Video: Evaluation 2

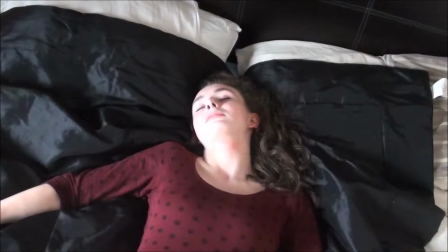[0:15]
The audience is first introduced to a young woman aged between 17 and 18. I have framed the girl in the middle of the bed and I've chosen to have her in a red dress, as red is often associated with danger and promiscuity.
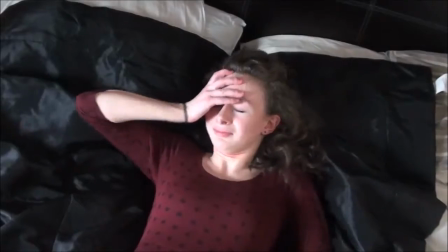[0:28]
I've chosen to have the main protagonist be a female because I wanted to challenge the traditional conventions of thrillers by having a female main lead.
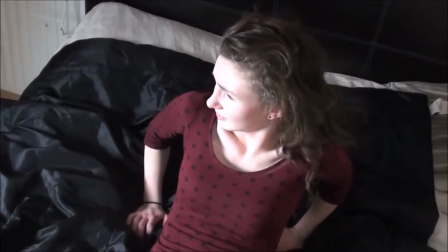[0:36]
However, for the choice of a shot being an aerial shot, I've still conformed because this type of shot reflects her vulnerability and inferiority because the camera is looking down at her.
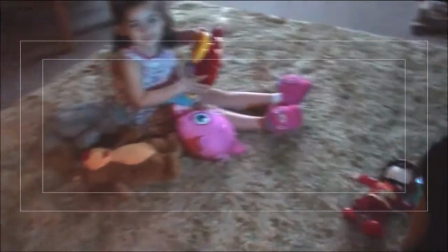[0:48]
The next shot of a little girl playing is quite ambiguous, as the audience are unaware who the little girl is,
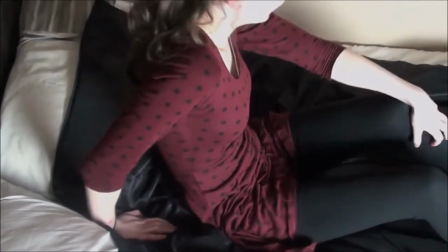[0:54]
whether she's the main character's daughter, sister, or her when she was younger. This has led to the audience interpretation.
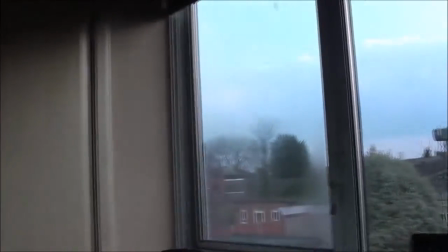[1:00]
As for example, if they believe it's her daughter, then they would view the character in a lesser way to if it was her when she was younger, because they would just assume she's a young teen mum.
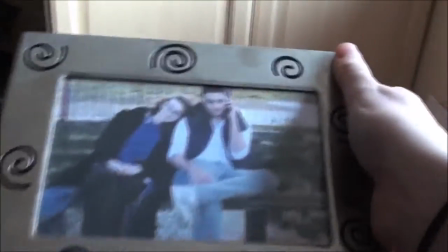[1:12]
We are then quickly introduced to a male character dressed quite casually from his clothing.
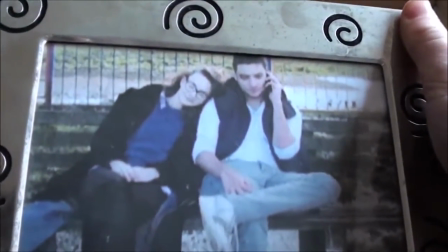[1:16]
The audience can assume he is of similar age and is perhaps linked to her in some way.
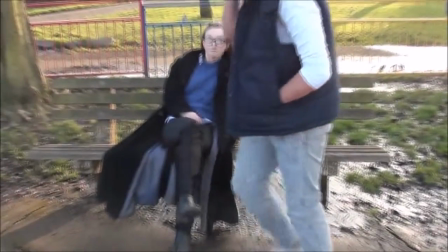[1:20]
From the flashback, the audience can see that the male character is dominant in the relationship, as when he gets up,
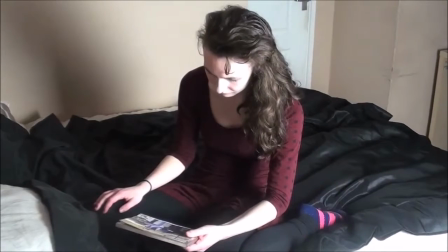[1:25]
she feebly follows behind, conforming to the stereotypical gender roles and relations.
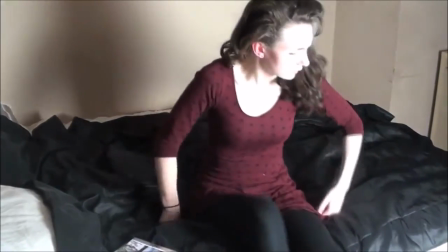[1:30]
From the sound of a little girl saying, "Why are you touching that?" the audience see the main character is fragile and confused through her hearing voices in her head.
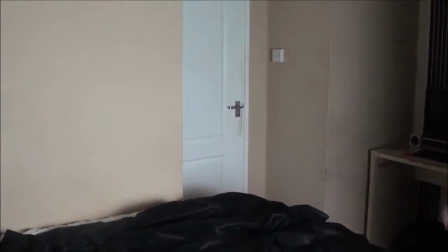[1:39]
The use of titles breaking up the scene helps to fragment the narrative.
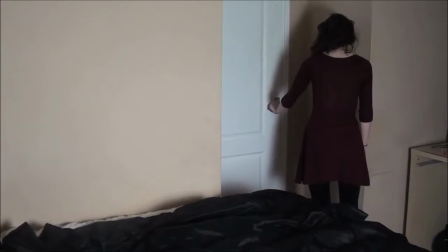[1:42]
Moreover, I chose to use a macho in action to really capture the character's fear and anxiety caused by the voice.
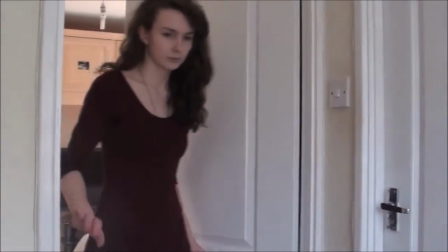[1:49]
I also like this particular shot because it showed the character to be free of makeup, truly capturing her innocence and making the audience empathise with her.
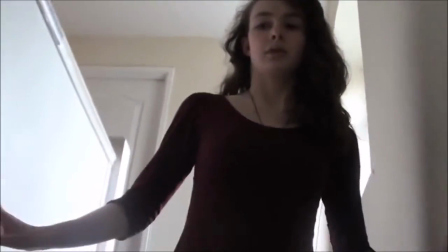[1:58]
This is also heightened through the use of a tilt shot, illustrating her fear. However, this also goes against the conventions of a thriller,
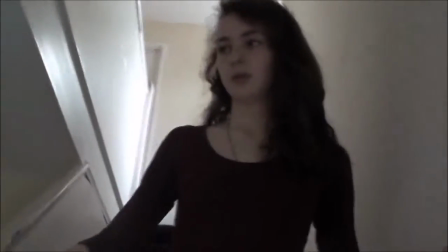[2:06]
as there is no knight in shining armour to come rescue her, as she is having to find out where the voice is coming from,
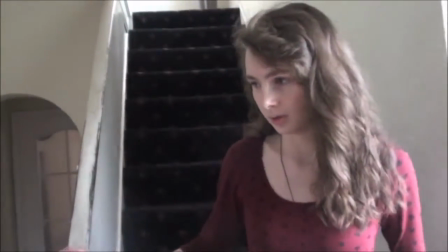[2:12]
and she is her own hero.
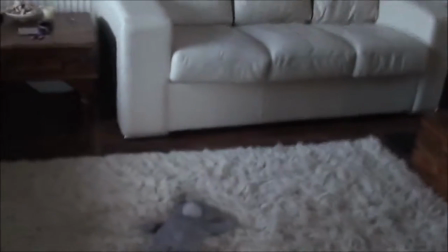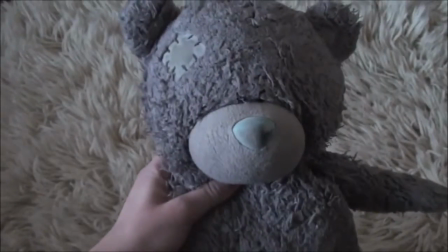[2:21]
I portray the little girl in my thriller to be quite haunting, as I've used her voice twice and made it sound eerie,
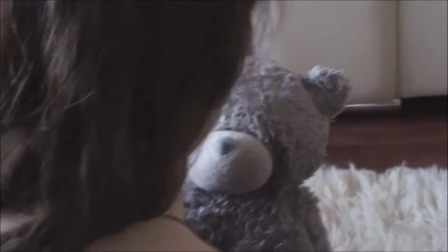[2:27]
and only shown flashes of her to illustrate who my main character is seeing and hearing in her head,
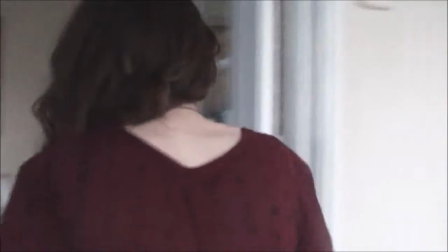[2:32]
whether it's the voice of reason or the ghost of her past.
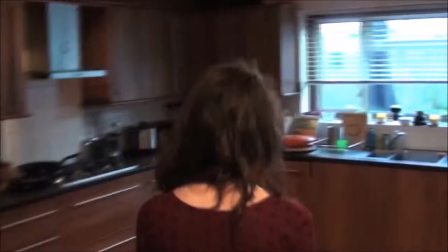[2:41]
From the decor of the house, the audience can tell that this character comes from a well-off middle-class background.
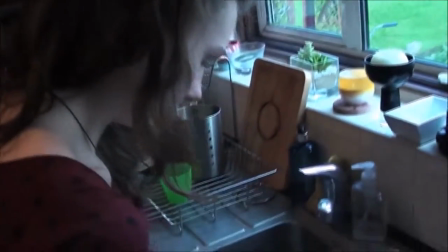[2:46]
However, through the absence of photos and people, the audience can see and infer that she probably isn't at her home,
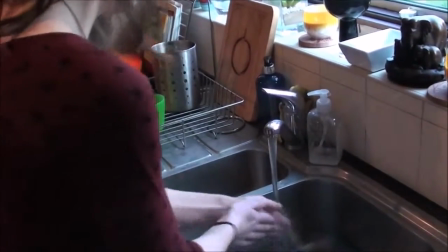[2:52]
or that she comes from a home that lacks love and warmth, as no one is there to answer her call.